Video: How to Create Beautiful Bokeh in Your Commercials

In today's tutorial, I'm going to show you guys how to create beautiful bokeh in your commercials that looks like this.
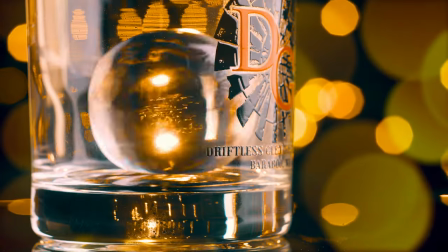[0:05] In Wisconsin, at the edge of the Driftless area, award-winning whiskey is made.
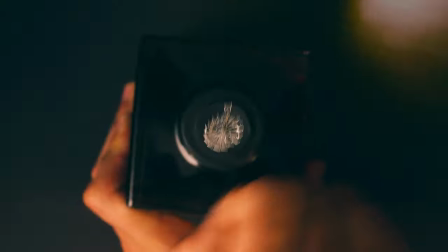[0:12] Handcrafted, small batch bourbon, using naturally filtered water from a sandstone aquifer.
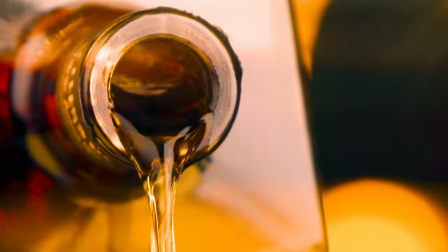[0:20] 100% green, to glass, with subtle spice and notes of caramel and vanilla.
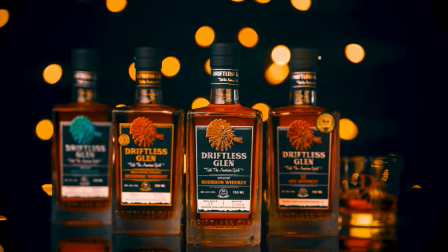[0:27] come share our dream and taste the american spirit
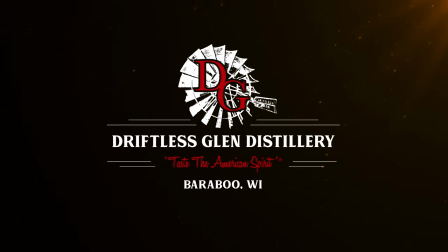[0:32] find driftless glenn at your favorite retailers and restaurants so before i dive
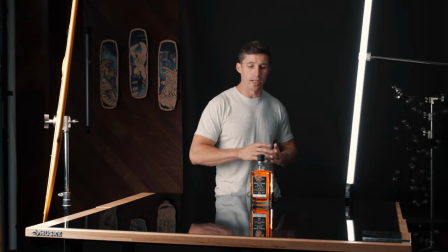[0:36] into how we're going to get our bokeh i'm going to kind of show you guys what we're working with today i'm shooting for
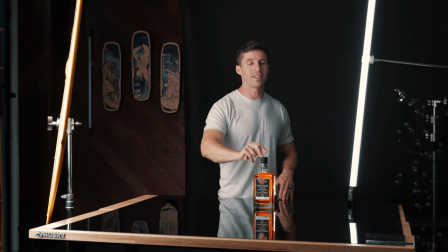[0:41] a whiskey company called driftless drift driftless glenn holy
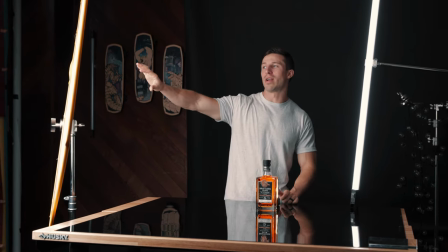[0:46]
moly and so what we're doing is we have our key light right over here and we have our aperture and then we have
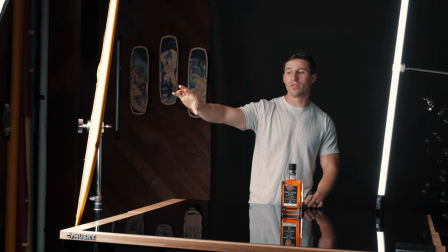[0:53]
it on a giant octo and then we have a scrim as our diffusion so we're double diffusing it to make it nice and soft on the back we just have
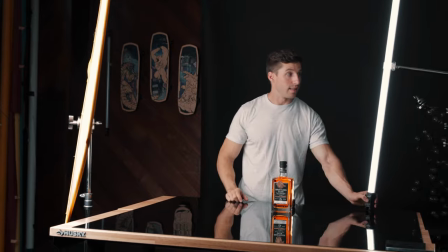[1:01]
a backlight aperture mc we're just going right here and then lastly we have a nan light right here to give a little bit of an edge on
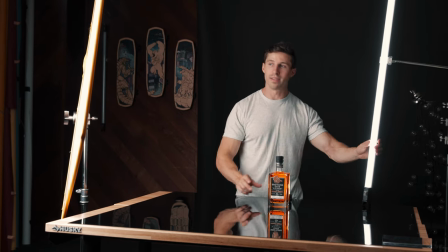[1:09]
the back as well this fill this colors in the bottle this gives an edge and then this is our main source of light one other thing
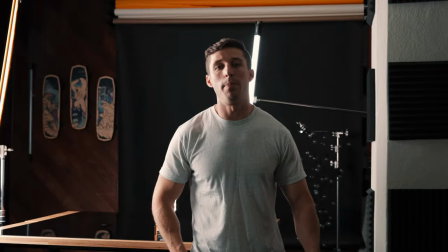[1:16]
though we want to bring a little bit of a pop to our label and so
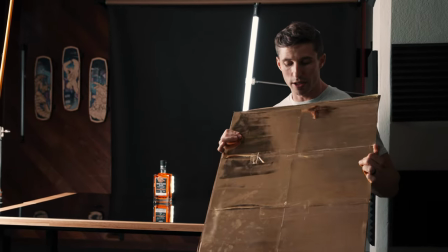[1:21]
what we did is we took a bunch of gold paper that you can buy at a craft store.
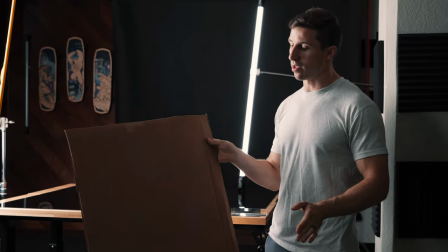[1:26]
And we put it onto a piece of cardboard like that.
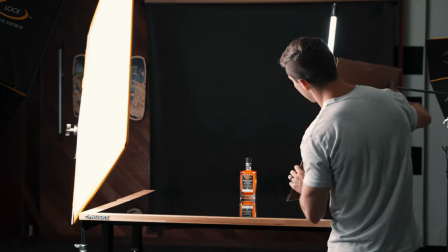[1:28]
And what we're gonna do is we're gonna line it up right here and it's gonna just give our label a nice beautiful pop.
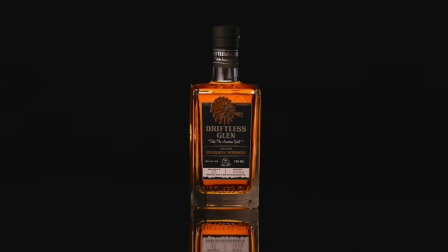[1:36]
So as you can see, not light on and then on, it gives a nice big golden look to it right there.
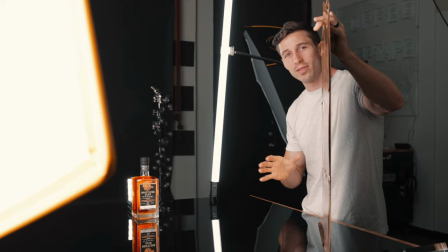[1:43]
It just fills in the bottle beautifully. When using your bounce, which we are using a gold bounce right here to bring the color onto the label,
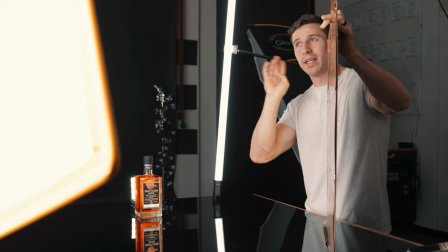[1:51]
you're gonna wanna play with it and angle it a little bit. what's actually happening is our key light is hitting this but it's also coming over here,
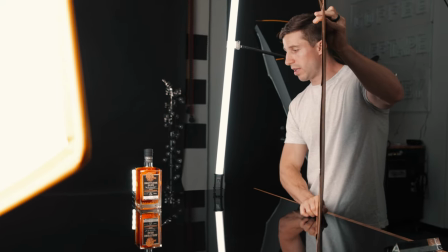[2:00]
it's spilling over here, hitting this and bouncing off here. So you're just trying to figure out your right angle and you can just look at the label as it brightens up.
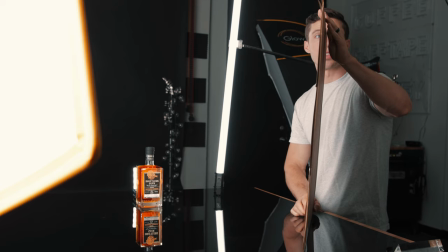[2:08]
So I can see it right there. And then this is where we're gonna put it. We're just gonna get some gaff tape and something to stand behind it and go. Be sure to hit the subscribe button if you haven't yet to help me out so I can keep creating awesome tutorials like this for you. Now, let's dive in on how to create beautiful bokeh for your commercials. There are five important key steps to creating beautiful bokeh. Step one, make sure to separate your subject from the background as far away as possible as you can.
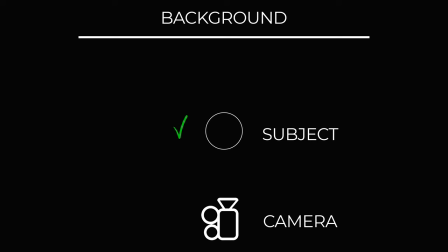[2:34]
The more distance you have between your background and your subject will create better bokeh. Step two, make sure you're using a telephoto lens.
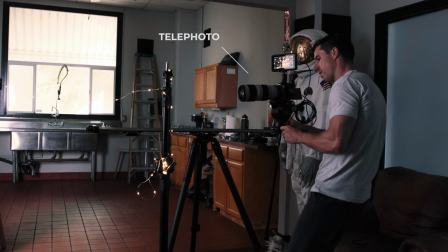[2:42]
The longer the lens, the more compressed your background is going to be. I was shooting with a 70-200 mostly at 200 millimeters for
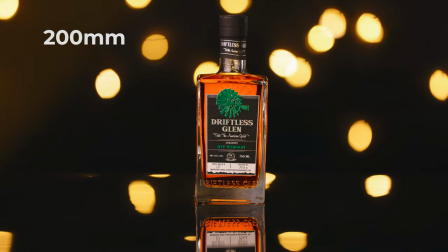[2:50]
the entire shoot and then also 100 millimeter macro for close-up detail shots.
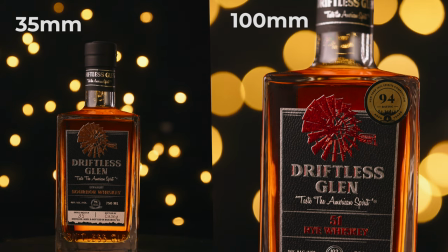[2:55]
These lenses will compress the background making your bokeh softer, bigger, and more flattering.
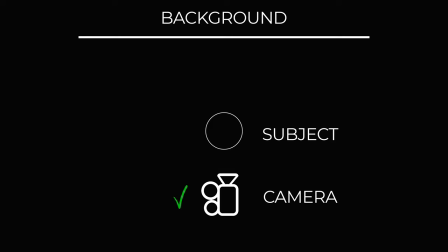[3:01]
Step three, bring your camera as close as you can to your subject without losing focus or cutting off the subject in an unflattering way.
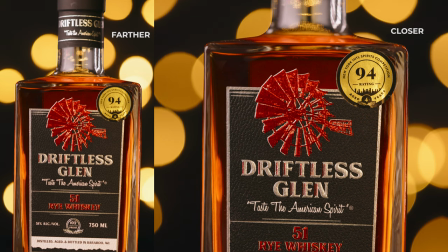[3:10]
This again will compress the background even more, softening the bokeh even more. Step four, make sure you have some sort of objects in your background to create this bokeh.
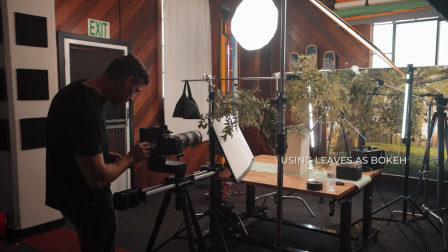[3:21]
Typically you want something that is a different color, they're defined shapes and there are different distances and multiple of them to create beautiful bokeh. You do not wanna use one flat color to create bokeh, otherwise you will not get that.